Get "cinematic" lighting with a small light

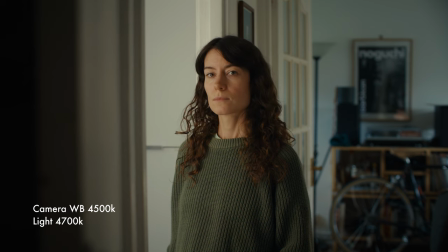[8:21]
The idea here was to sort of light Steph very subtly not make it look
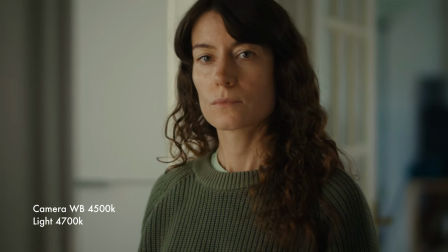[8:26]
too lit you know a sort of more naturalist sort of narrative style
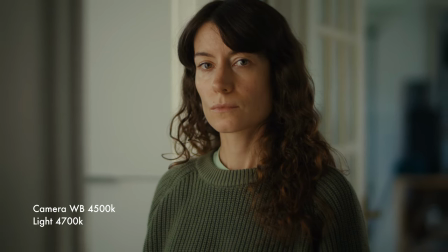[8:31]
scene there was daylight spilling into the living room behind obviously that was
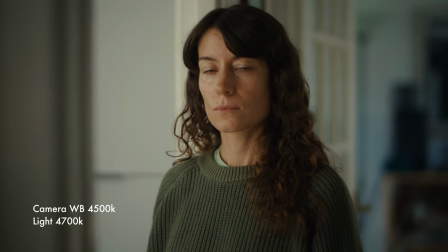[8:35]
a lot colder and color temperature provided a bit of color contrast and then
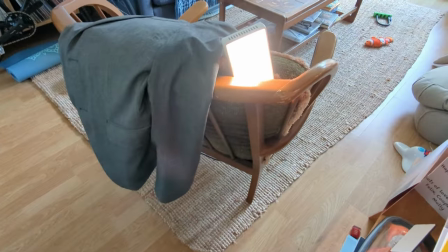[8:40]
finally just to give Steph a little bit of a kick I added in the
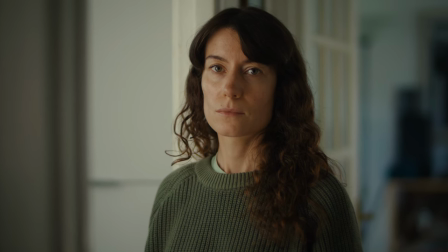[8:46]
little five ray light subtle but it has just really helped pick her out
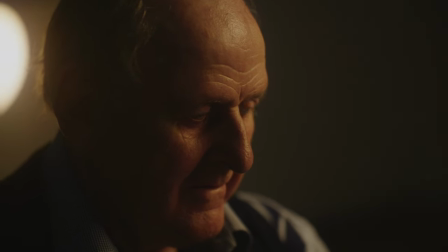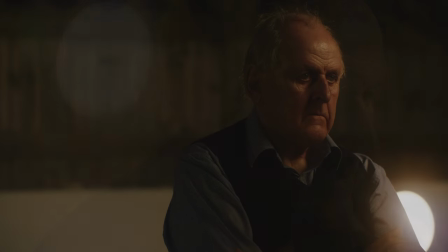[8:58]
I really loved experimenting with this light I actually own the Amaran
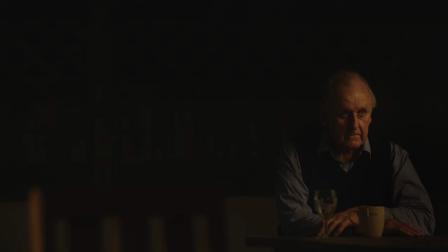[9:03]
200x and that's probably the closest competitor to this Cold War light and honestly I wish I known about Cold War before I purchased the Amaran light because
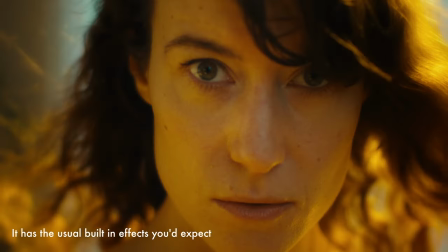[9:12]
I think this is actually the much better buy not only is it cheaper but
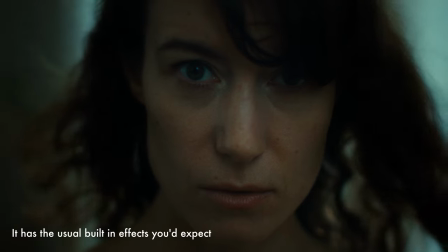[9:17]
it has a higher output I think it's generally better designed so it has like a modular designed so you can stack multiple lights together.
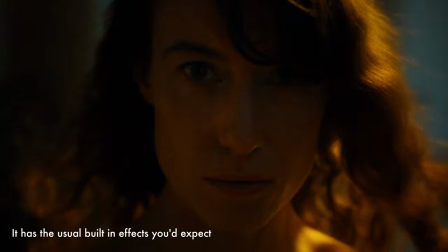[9:25]
It has a very affordable v-mount adapter you can purchase and
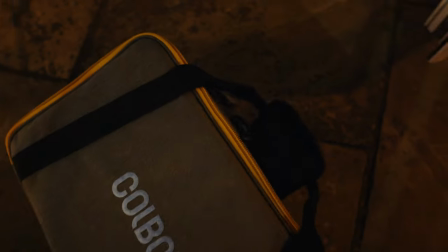[9:30]
it also comes with its own carry case which criminally the more expensive Amaran light doesn't.
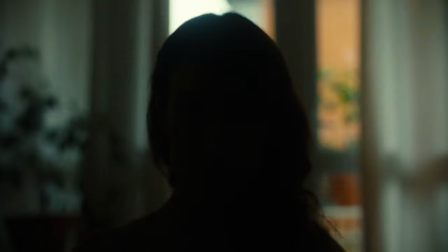[9:36]
One of the things as you begin to level up as a filmmaker or cinematographer is your control of light and lighting and one of the great things about this
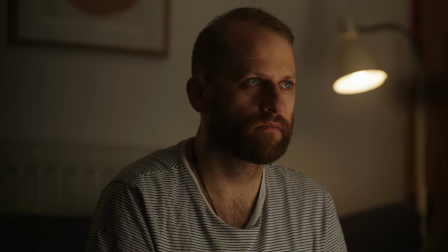[9:44]
YouTube channel is that it's encouraged me to sort of experiment in my own time and sort of level up my lighting skills.
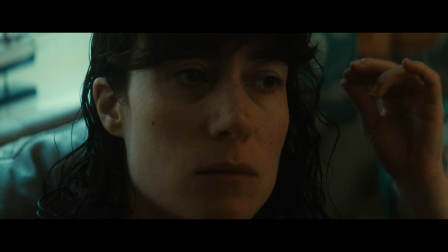[9:53]
I hope you enjoyed this video I really recommend this little light thank you so much to Cold War for sending it to me to test out if you have any questions about it please drop them down in the comments down below but until next time see ya